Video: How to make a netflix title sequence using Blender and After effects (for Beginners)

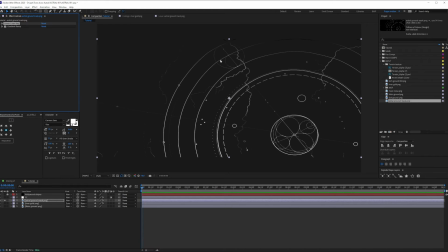And so this way, all the black is going to be removed. and then I'm just going to have the colors now with the color gradient where they are and so I'm going to put the black here and then I'm going to put the brightest part somewhere here great so black and then for the gold I'm going to use the same value that I used for the river here so just make sure you get this value and I'm just going to put it here
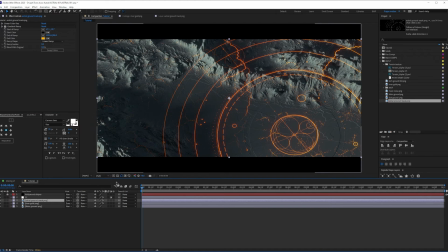cool and now if I do a screen I'll be able to see that and just to get a better highlight I'm just going to do add so each value you will be added instead of just superposed on top. Cool. So that's pretty much it. And obviously we can make things glow even better using Deep Glow.
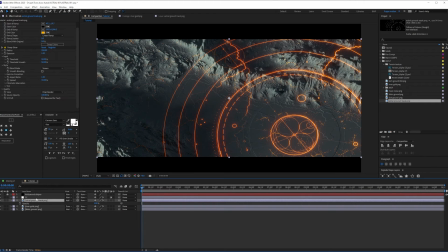And yeah, as you can see, the difference is pretty stellar. And all I could do here is just go and make this very, very, very low. Cool. Now, let's create that very crispy texture of the mark that we're going to make it so obvious.
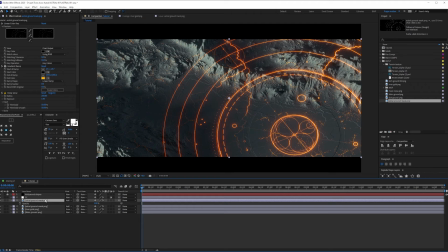So I'm going to duplicate this and make sure that the opacity is 100%. And then I'm going to pre-compose and make sure that I leave all, I move all the attributes inside.
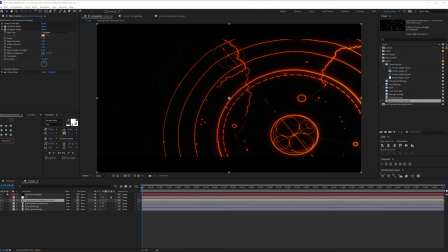So here we are inside that astral ground, okay? So I'm going to go inside and this is what I have.
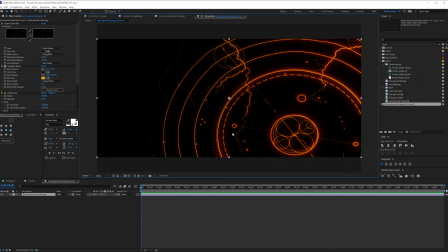Cool, so I'm just going to lock it. And what I need, I wish if I could find a way where I could just eat a bit of how this looks like. I don't want everything to be shiny because that's not how real world actually works. And so to fix that, I'm going to go and bring in this mask noise.
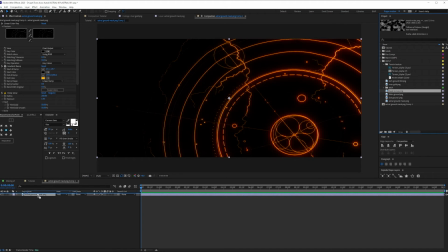If you don't have this nice noise, you can just get it on the texture file. So you can get it from the link below.
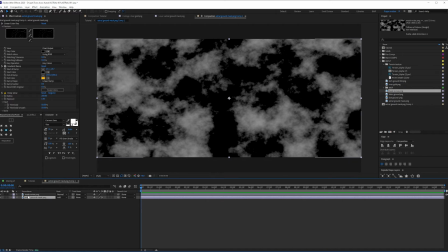And so I'm going to go and make sure that this here uses this.
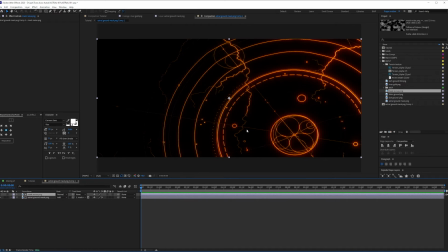And to do that, I'm going to make sure that the track matte is looking at that. But I'm not really having anything because the entire layer edges are being looked at. And so far, that's what that's what alpha matte means. It looks at the edges of a layer. And right now the layer is full. But that's not what I want.
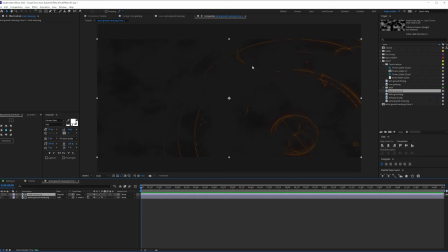I want the true value of black and white. and if i just do this i'll be able to see the true value and i wish if i could just invert
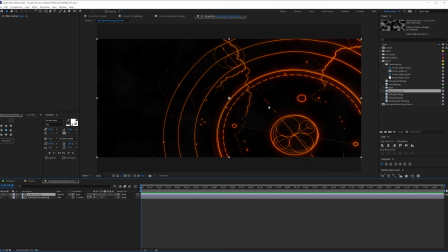this and now i'll be able to see the true values of that now we kind of have a little problem because the curvature
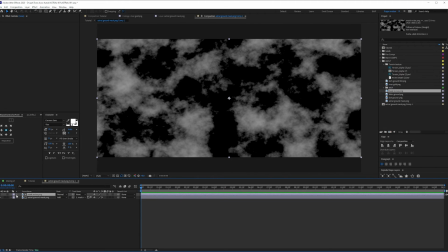of this this mask noise is not really that strong so i'm just gonna go and do a little bit of a we do a little bit of a change
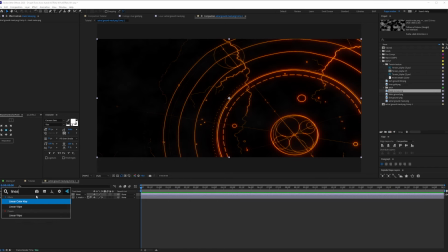to it and so what i'm gonna do i'm gonna call in a linear color key and i'm gonna kill in the black spots cool
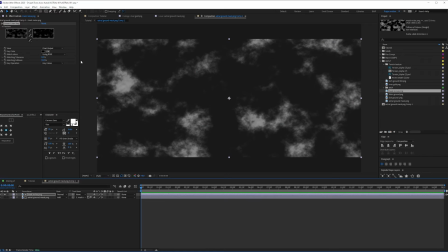and so if you look at it all right and And then I'm going to create a curve. And then I'm going to play with how this looks like so that it can affect only the parts where I want this to be prominent.
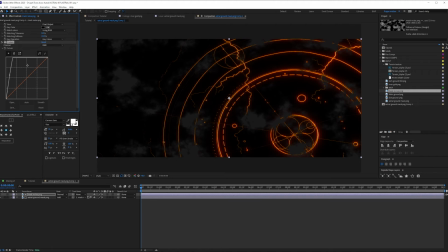And so I'm just going to go and start doing something crazy like this. Now that I'm playing with the values, there we go. All right. So without it, everything is apparent. And now I'll only have this parts that are apparent.
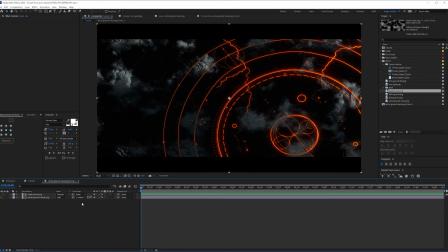And if we go back to our composition, now we have this. Now the only thing I need to do is just screen this.
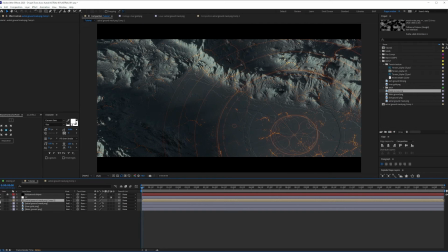So you can see there is a huge difference if I don't do that. So now we have this only on some parts.
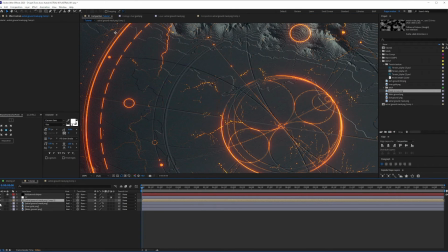And then because of the thing that we created before, it's there, but it's not fully lit in,
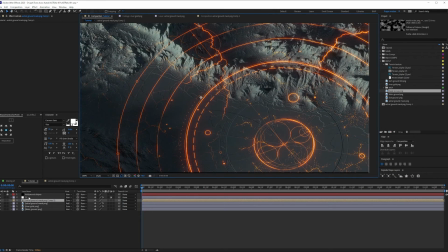which makes this a little bit more special than just using this as this. All right.
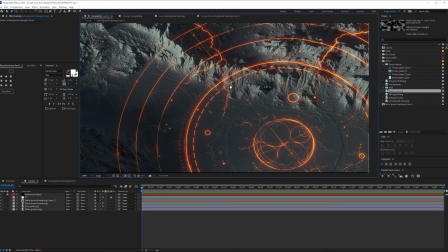So one thing I did when I was creating the style frame was I noticed that because of the mountains,
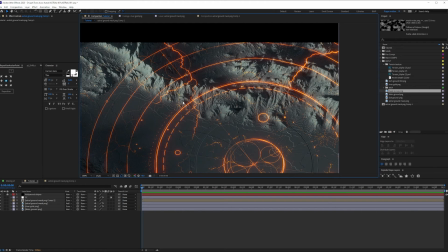I wanted to make these disappear. here it's like if this mark is not fully on the entire terrain so whenever there is a mountain it kind of disappears from the top of the mountains and so to do that it was very simple I could either do that inside of blender and try to remove it from the displacement but
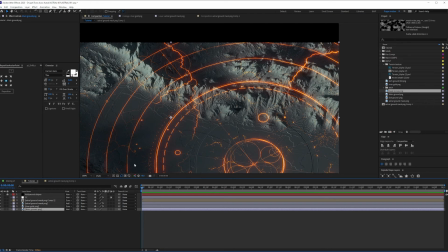that would be too much of a stretch and so to do that with everything that I just have here I'll just duplicate this mountain and let's just focus
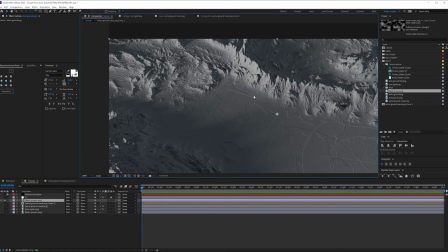on this for a bit so all I need to do I can see that the mountain the high top of the mountains that are really bright so if i can
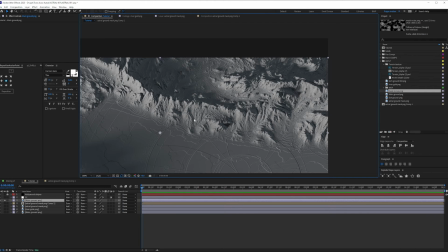find a way to just eat the bright part away that would fix it wouldn't it and so to do that we have a
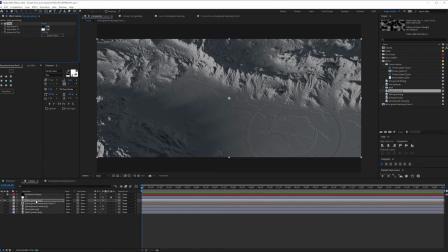lot of tools we can use inside of after effects i'm gonna first tint this to make sure that it's only black and white and it's not blue and it's not affected by any color coming from the 3d software and image that we rendered now that i have true black and white values i'm
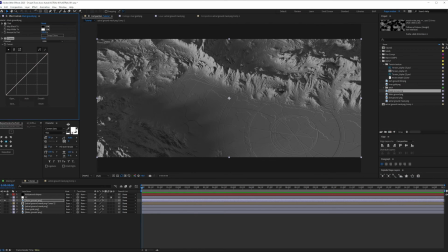gonna go and play with curves and the reason I'm gonna play with curves it's just I want to make sure that I'm gonna lose as much as the difference between the bright and the black part as possible like as much as I can help so that looks okay and just since this is
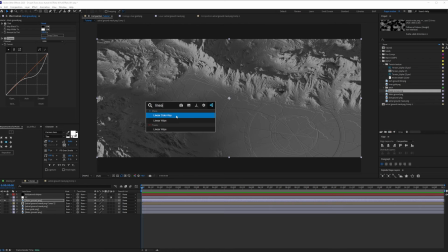alright I'm just gonna go and do the final part which is eat the black part and so I'm just gonna go and eat the black parts
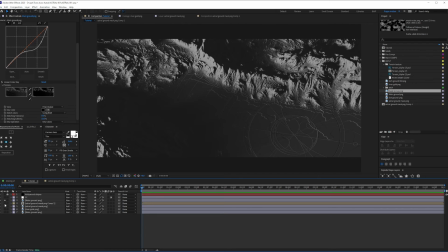that's what's happening so it's pretty cool great and now all I need to do so just for an example I'm just gonna go and put this onto
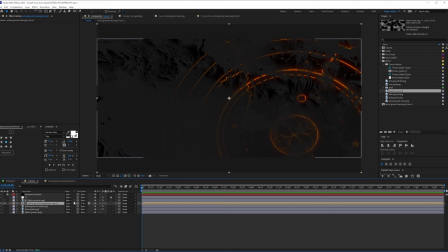this all right but now it's only giving me on the bright part and then i'm gonna say no just keep me on the black part and that's
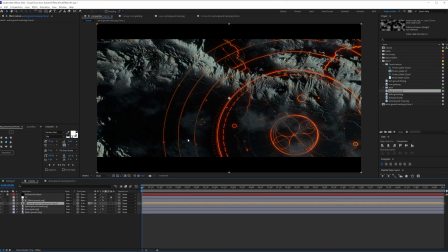pretty much how it's done all right so even if i put normal calm all right now i'm just gonna do the same thing for this one
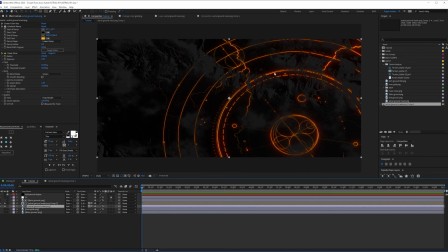just take this alpha matte invert so what that means is that as you can see here whenever there is a top of the mountain it just
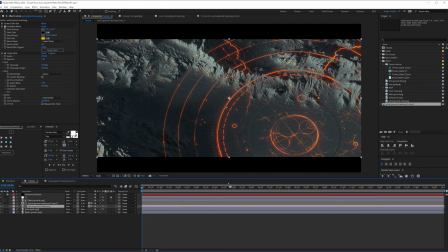eats it but it's still affected by the displacements and that's the beauty of this technique now it would be really great if we could help focus more on this because we don't really want to see this part and this part of the frame. Just want to focus here and focus on the text. So how are we going to do that? We're going to blur a little bit. So creating a new adjustment layer, I'm going to call this blur.
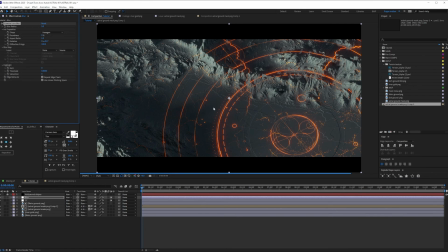I'm going to call in camera lens blur. So now you can see what's that going to do.
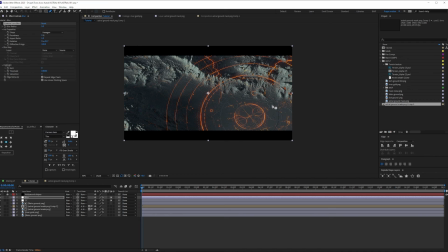So I'm just going to turn it off until I mask because the camera lens blur is pretty heavy on the rendering. And so I'm just going to make a little bit like this, just a little bit. Cool. And since I'm going to have the text here, so I just want to eat less from there great so this looks so pretty all right i would say
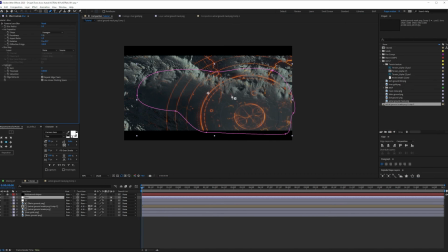put this like this cool and let's get back to camera lens blur well now it's actually blurring on the wrong way and i'm just going
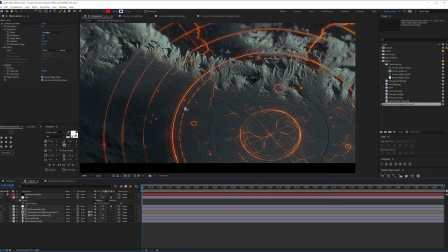to go press m to bring up mask and then subtract now if i subtract you can see that it's pretty sharp so i'm just going to go and
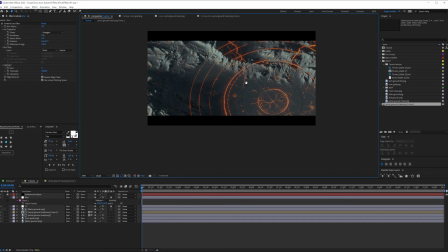play with the feather to make sure that it really blends in that's great see now we're just focusing here and that's that's pretty what i
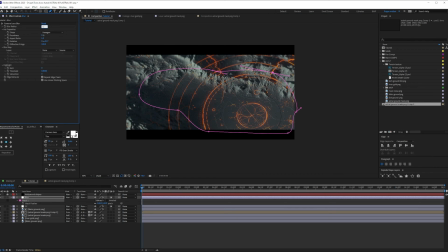was looking for right but the blur is a little bit too much so i'm just going to go to 1.5 or something like that just a little bit so you can see the difference see so it just helps you really focus in here and you can play with whatever you feel like
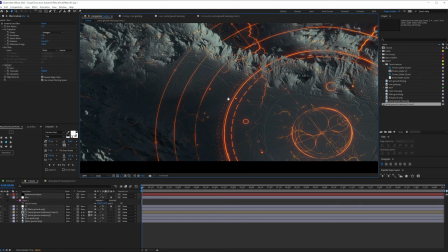but i think that's not really necessary for now because we just got from it what we really needed and now with i'm just going to go and bring
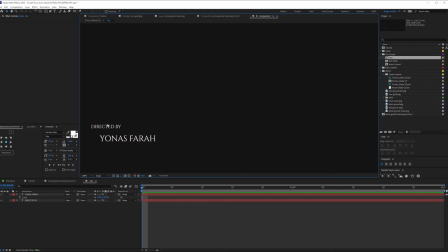in my title which i've already done which is basically just a font that i created for this title sequence.
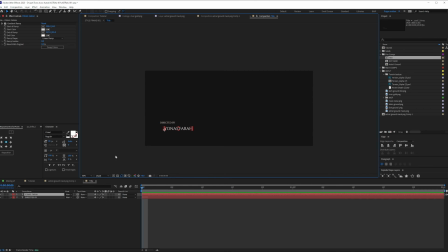It's very basic using Cinzel font, which is free font.
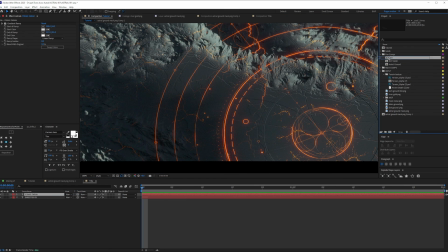And yeah, you can just drag it in the composition like this should be fine.
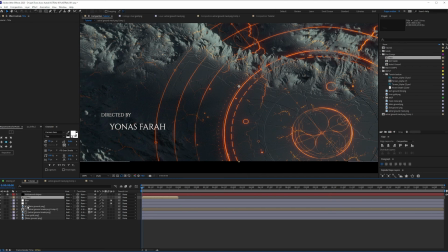So I want to put it on top of everything because I don't want it really to be affected by the blur and by the color correction because it has its own. Cool. Now let's get a little bit of work done for the title, shall we? All right.
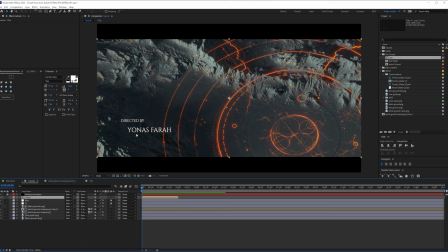So back in our title. So we're going to create two titles. One, and you'll see why.